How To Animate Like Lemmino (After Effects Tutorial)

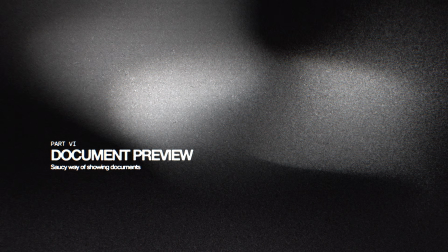(28:39)
That is pretty much it for the little article animation. Now the next scene I want to do is just a little document overview.
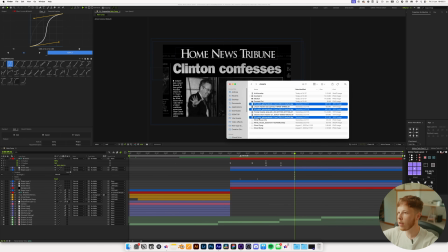(28:46)
So let's take this one, this one, and this one, and we'll just drag those in,
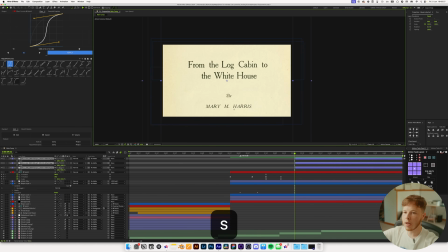(28:50)
and we're going to trim them right here and scale them down a whole bunch to actually fit the screen itself,
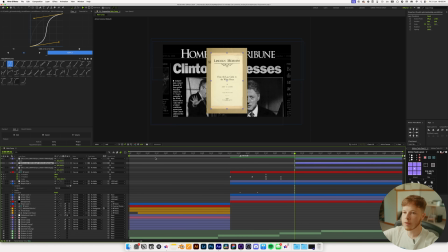(28:56)
but still make sure that they are all the same size. So scale them up, or the same height I should say, like that. Then we are going to position these just a little bit randomly, space that out a little bit,
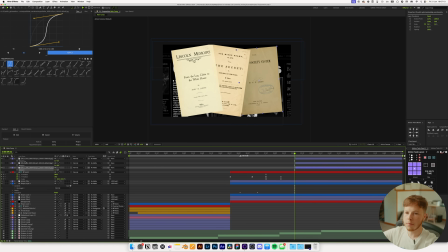(29:09)
and just add a little bit of rotation to these, and maybe scale them down just ever so slightly like that, just so they're not cropped off at the top of our screen.
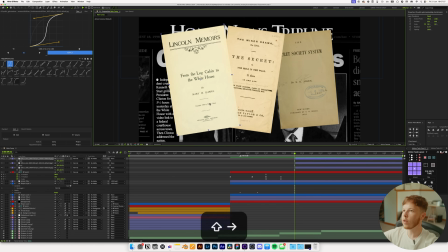(29:20)
And we can move these in just a little bit closer to one another, rotate it just a little bit less. And then as these come in, which we're gonna do with a very simple position animation, I'm gonna hit P, go forward a little bit, and keyframe the position of them, and just drag them out to the side here.
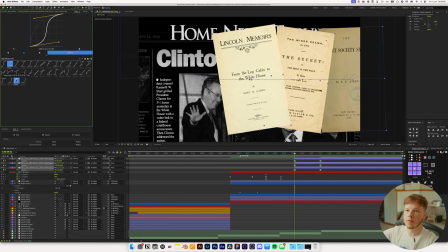(29:39)
And we're just gonna add the super sexy speed in right there, and we can stagger them just a little bit
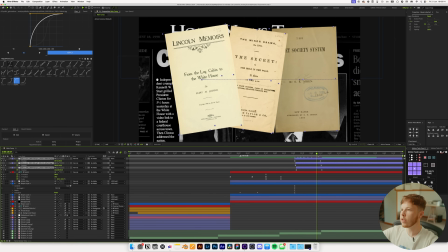(29:47)
Boom, so we get the first one coming in, and then the two other kind of follow suit a little bit.
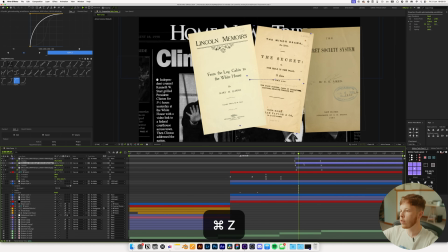(29:51)
Might even exaggerate it just a little bit more.
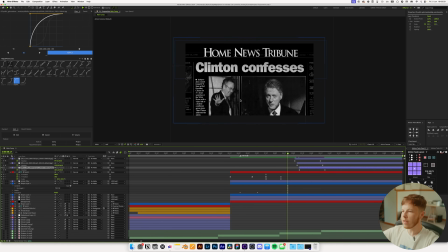(29:55)
And when they come in, I want to essentially kind of fade this out a little bit so that it's very subtle. And the easiest way to do this is actually just creating a black solid and just increasing the opacity of it. So we're gonna set that to 0 to begin with, right here, and then keyframe that at 0.
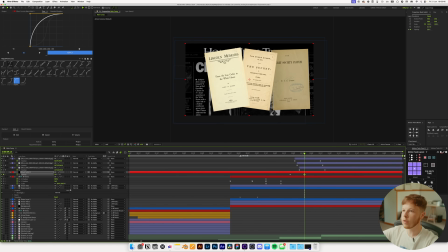(30:12)
And as these come in, just set that up to something that's pretty high. Just ever so slightly want to see the background here. And it's really that simple. Might even add some easing to this. Let's just do the same easing as all of this.
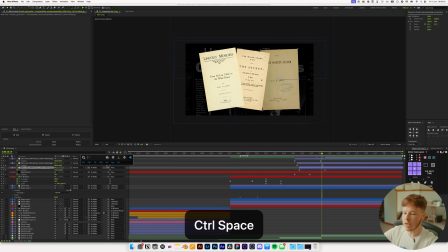(30:26)
Now, of course, we do want to make sure this fits the style, so we're just gonna add a Lumetri color to this,
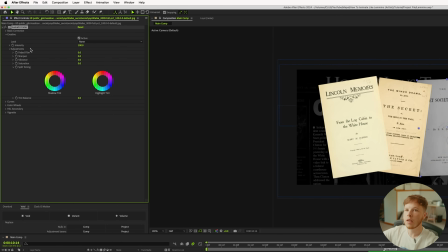(30:31)
go into the creative and decrease the saturation, and maybe increase the contrast and the highlights just a little bit, increase the exposure a little bit so it looks a little bit more white, and decrease the shadows, get some nice contrast in there.
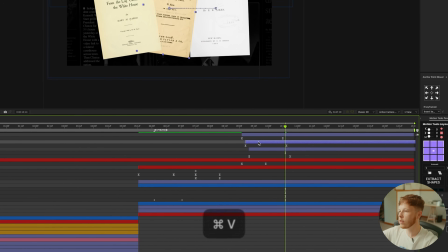(30:46)
And then we can copy that to the two others. And maybe even on this one,
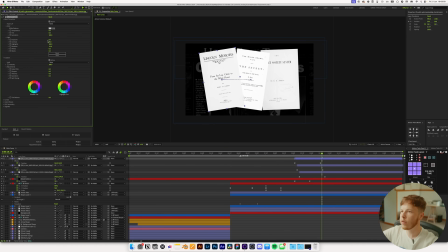(30:52)
decrease the exposure just a little bit so it's not overexposed, and this middle one as well.
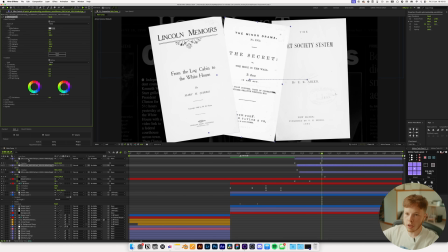(30:58)
It's kind of hard to tell one from another, so we're gonna use the magic trick of drop shadow by adding that on there.
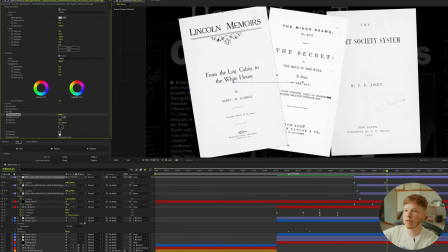(31:05)
And just let's increase the distance a little bit, something like that,
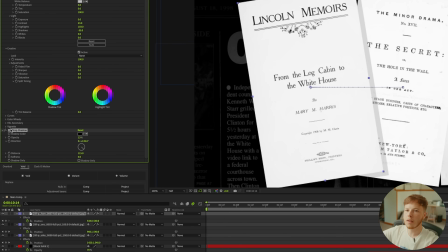(31:10)
and then just decrease the opacity a good bit, and then copy that onto the other one as well over here.
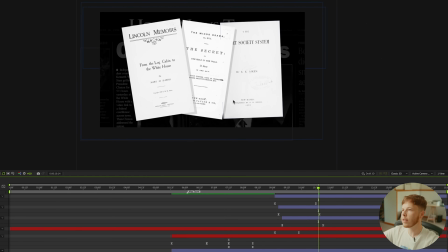(31:17)
And then that just gives us just a little bit of separation there. But that is, I mean, that's pretty much it for that little animation itself.
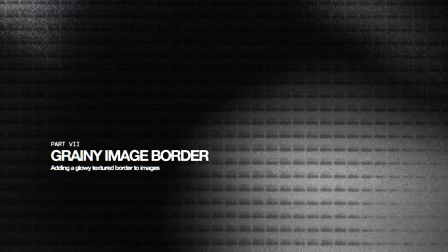(31:25)
Just a nice little show a couple of documents. And then in this case, I want to transition into a little image of like a blueprint type thing. So I'm gonna take that, drag that in, and we're actually gonna keep this super simple.
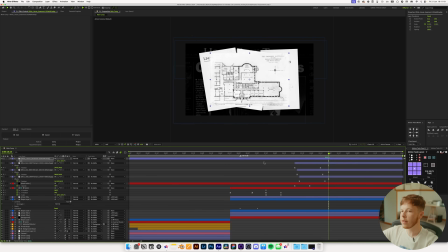(31:37)
So let's say I want it to be this big. I'm gonna trim this up right over here somewhere. I think that looks pretty good. And we are just gonna do a simple cut. So I'm gonna add another black background by hitting Command Y and putting that right underneath.
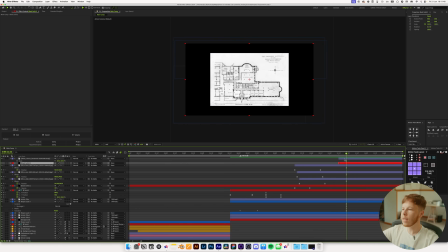(31:53)
What I wanna do here is just give it that typical Lemmino border. You can just create a little rectangle shape tool, and you just wanna make sure that it's the same size as your image here.
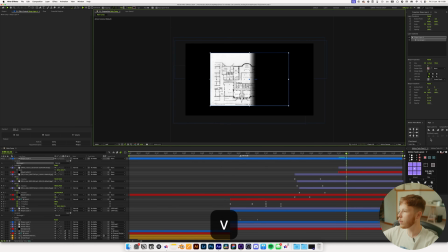(32:04)
Just click and drag. It doesn't have to be perfect, but you want it to be pretty close to anyways.
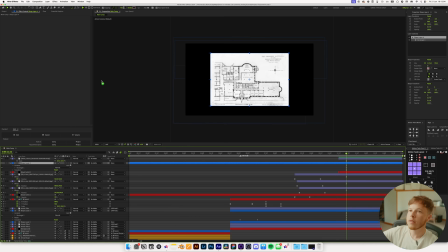(32:09)
You can put it behind your text, and you can remove the fill from it.
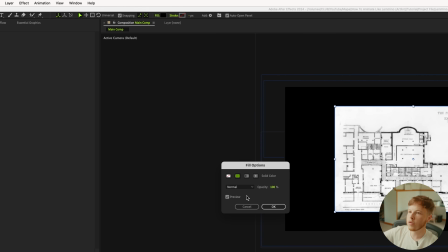(32:15)
You don't need it. You can have it if you want to. Let's just do a fill for now, and we'll set it to white.
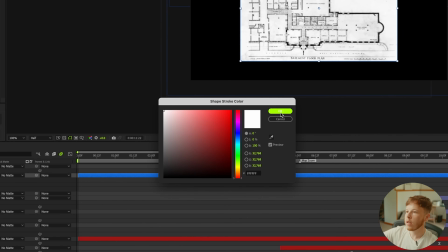(32:21)
And then we're gonna add a stroke and set that to white as well. And then we're just gonna increase the stroke here to give it that border.
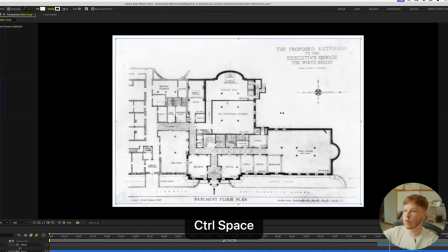(32:29)
And then we're gonna add a turbulent displace to this layer to get that textured look.
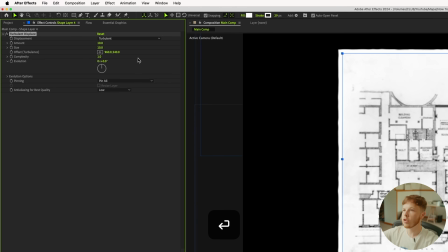(32:35)
And this is a little bit too crazy. We're gonna set it to something like 10 by 10. We're just gonna give it a little bit of texture, and you can always play around with it to get the exact look that you want. But I think this looks pretty good in terms of getting the right style.